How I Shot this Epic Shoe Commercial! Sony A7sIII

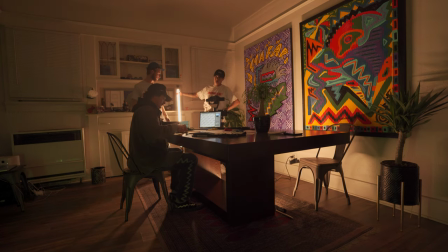[8:09]
We hung up some of his super awesome abstract artworks and I decided to light up the scene
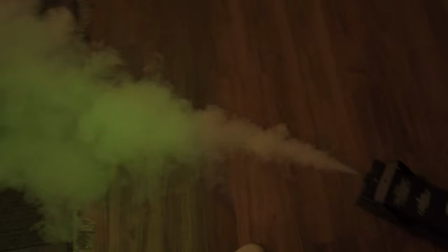[8:14]
with some manlight pavo tubes as well as hazing it up a bit to give it some atmosphere. I set one nanolite polymer tube to a warm setting and basically kind of just use that as a key light and also using another nanolite polymer
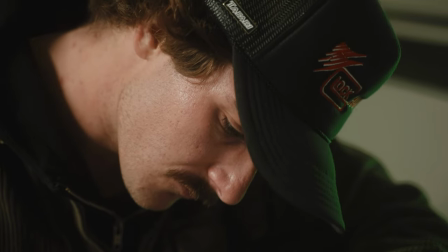[8:31]
tube and I set that to a green light and use that more of as a hair light to kind of give some separation and to give some
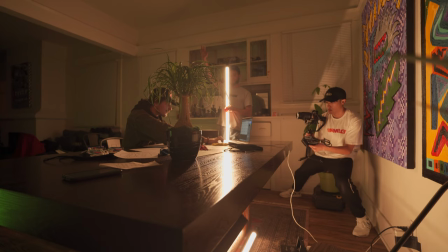[8:38]
interesting color inside of the scene. And for this scene in particular there was one shot that I really wanted and that was the top down shots of
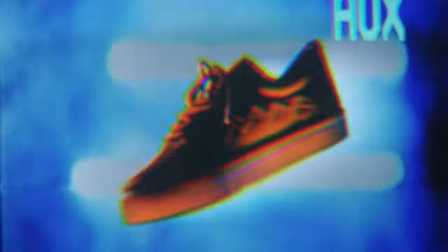[8:48]
Tyler drawing up the shoe just so that I could circuit bend it and match cut it into the next shot which is the hero shot. I think this is one of the best shots that I got of the shoe throughout the entire commercial and if you guys have seen my Adidas spec photo shoot video that I created like a month or two months ago,
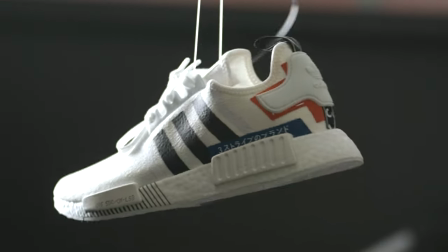[9:05]
I basically did the exact same setup where I hung up the shoe on a fishing wire and I got rid of it in the post-processing to make it
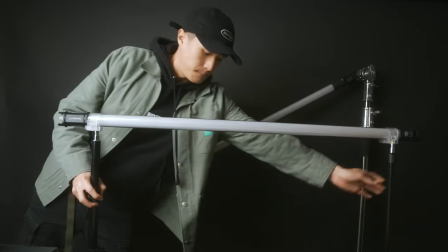[9:12]
appear as though if it were floating and then I also added some nanlite pavo tubes in the background as practical lights and then last
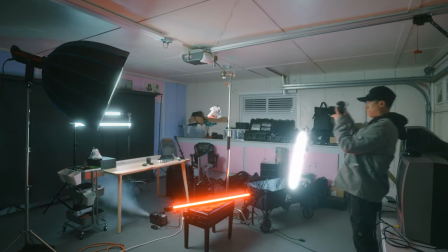[9:20]
but not least fogged it up with my fog machine to give it all that smoking texture. If you guys want to see a more in-depth breakdown and process of how I set that up and lit it up I'll leave a link down below to my Adidas spec photoshoot video that I made a while back just so I don't have to explain the entire setup inside this video.
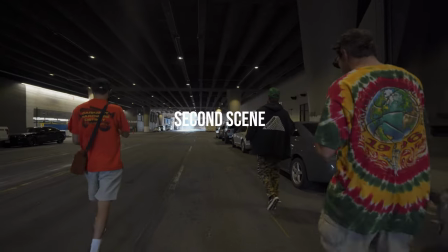[9:38]
And for the next scene we decided to visit some iconic spots in LA and for this particular scene,
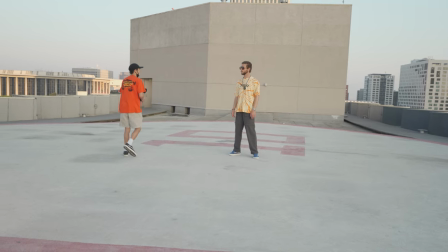[9:44]
I really wanted to focus on more urban lifestyle shots of Pat wearing their shoes. I say this probably in almost all my videos, but make sure to location scout before you start your project. A great way to prepare for your shoot and to save a ton of time is to pre-plan as much as you can. So instead of me driving to LA and figuring out all the locations I want to visit all on the spot and basically just wasting time, do your homework and research some potential of locations that would work for your project.
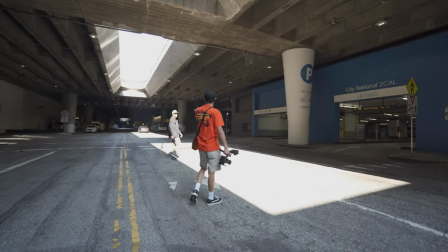[10:13]
So that way when it comes time for your shoots you already know all the spots that you want to hit, where they are, and how exactly to get there. And as for the camera work that I kind of wanted to go with for the city scenes was a more organic handheld shaky look.
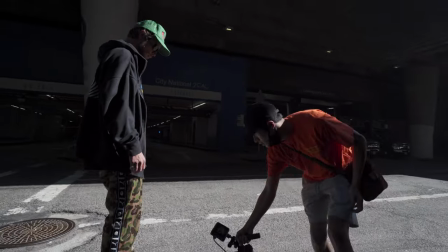[10:28]
So I added a cage to my A7S III and also a top handle but I kind of relied a little too heavy on the in-body stabilization.
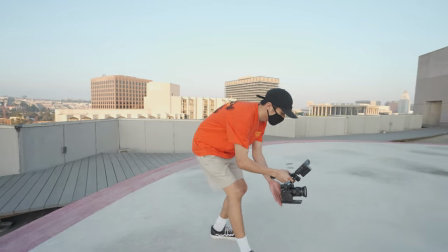[10:36]
I thought that the in-body stabilization on the A7S III could kind of take care of all the micro jitters,
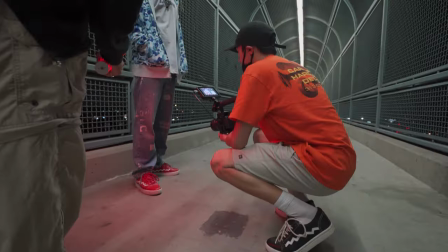[10:42]
but a lot of the footage came out super jittery and I ended up having to scrap out a lot.
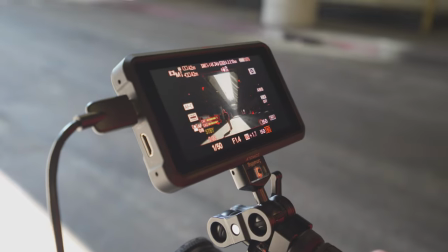[10:48]
In hindsight, I should have added more weight to my setup. Reason is because when you have a much heavier camera like most traditional cinema cameras, the weight actually helps stabilizes your camera and that's how you get that unique organic handheld look.
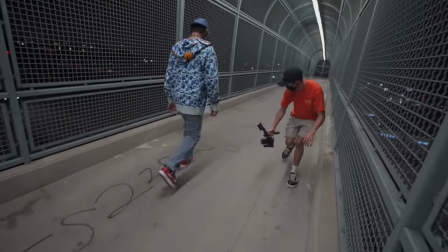[11:00]
But with these smaller mirrorless cameras, it's harder to replicate that look because of how light it is and because of all the micro jitters that you get with it. Luckily, I did bring my gimbal with me and I did manage to get some gimbal shots. So I ended up using those inside the final edit. So lesson learned there, just some tips if you want to get that nice organic handheld look on smaller cameras, make sure to add some weight.
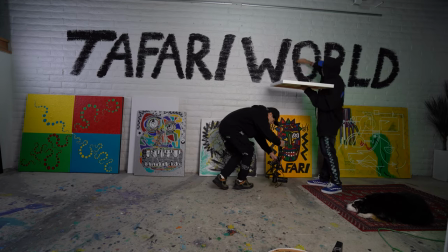[11:22]
So for the next couple of scenes, we decided to shoot the rest of it inside Tyler and Pat's art studio where they had most of their artwork at.
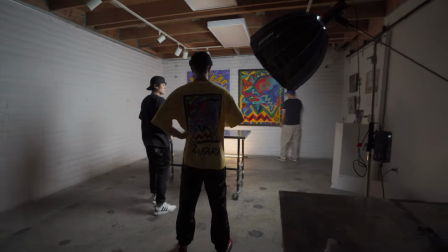[11:29]
We decided to shoot at 9 p.m. just so everyone would clear out and that way we would have the entire art studio to ourselves.
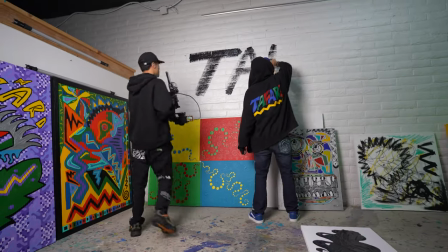[11:36]
Tyler had a really awesome idea of of painting a huge Tafari logo on his wall, which I thought was a great way to sort of show that the brand is heavily inspired by art.
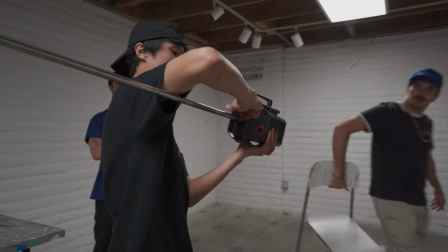[11:45]
And for the final shoe unboxing scene, we decided to use a big room on the lower level of the art studio. And I noticed that it was a little blank and plain, so we decided to actually put up some of his artworks in the background as a set design.
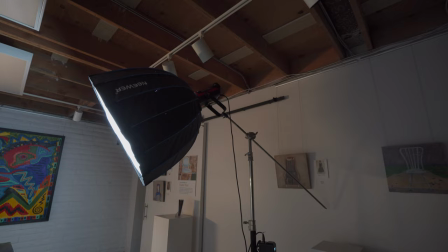[11:59]
As for lighting, I placed the aperture 200D Mark II at a 45 degree angle from the shoe box and Pat.